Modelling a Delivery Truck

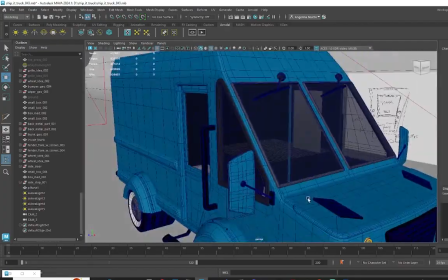(72:46)
This is where I decided to add the tire white walls. It really made the design pop more than I'd anticipated.
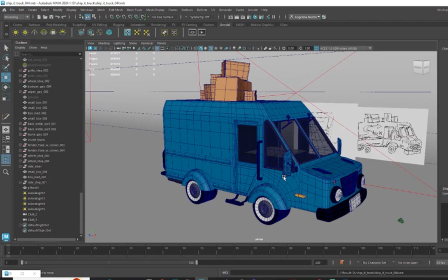(72:54)
I'm really glad that I decided to go with this look.
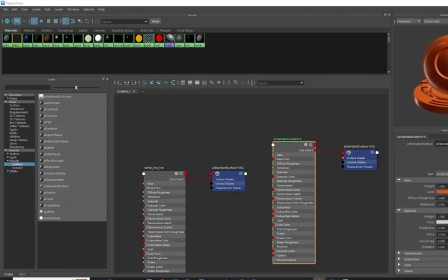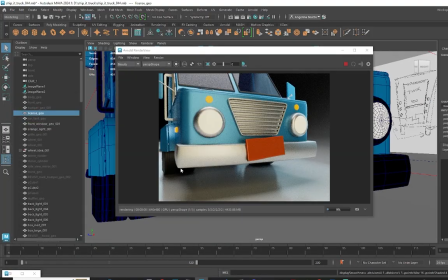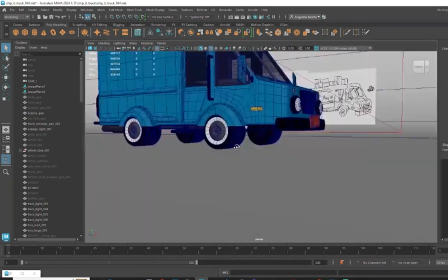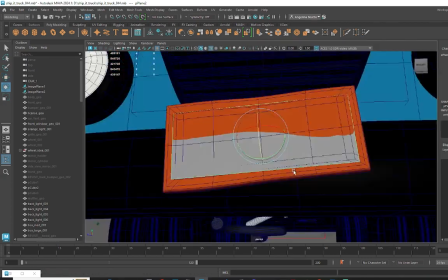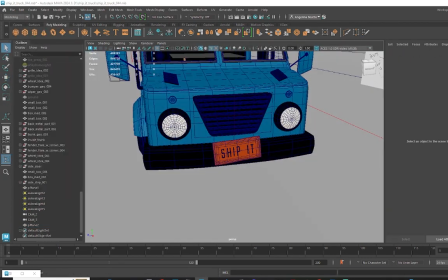(73:24)
For the logos and text,
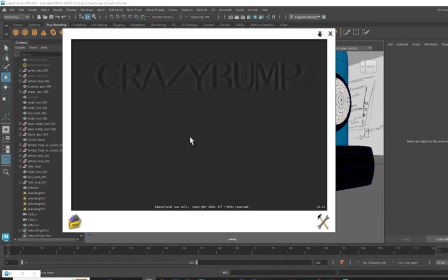(73:26)
I just used a font I liked in a photo program and turned them into alpha maps for Maya.
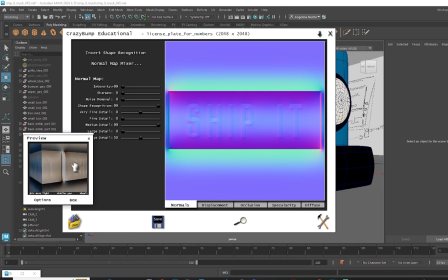(73:33)
To give it a bit of depth, I did make normal maps for the license plates.
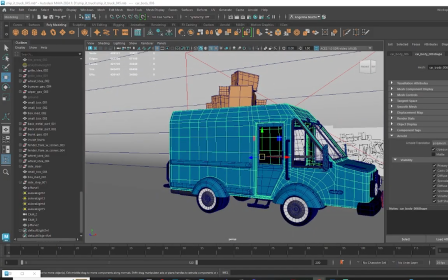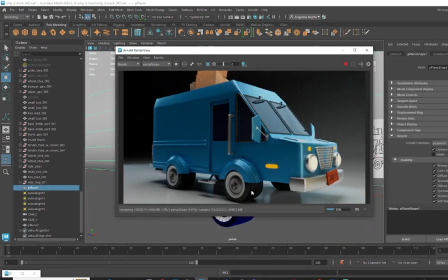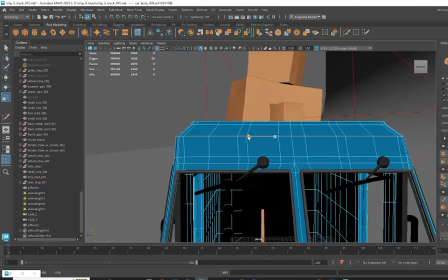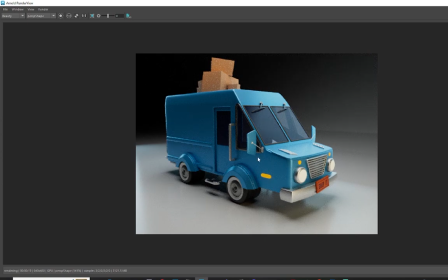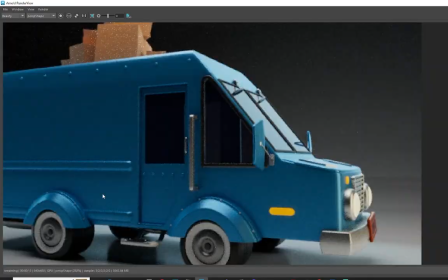(74:25)
To make the model look less empty and give it more of a look, I ended up placing these bolts around the vehicle.
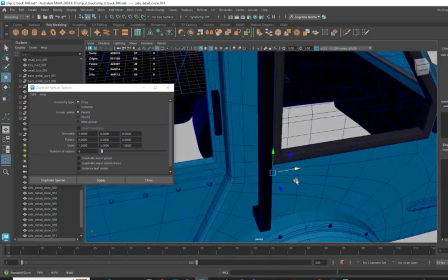(74:32)
It made my vehicle look less plain.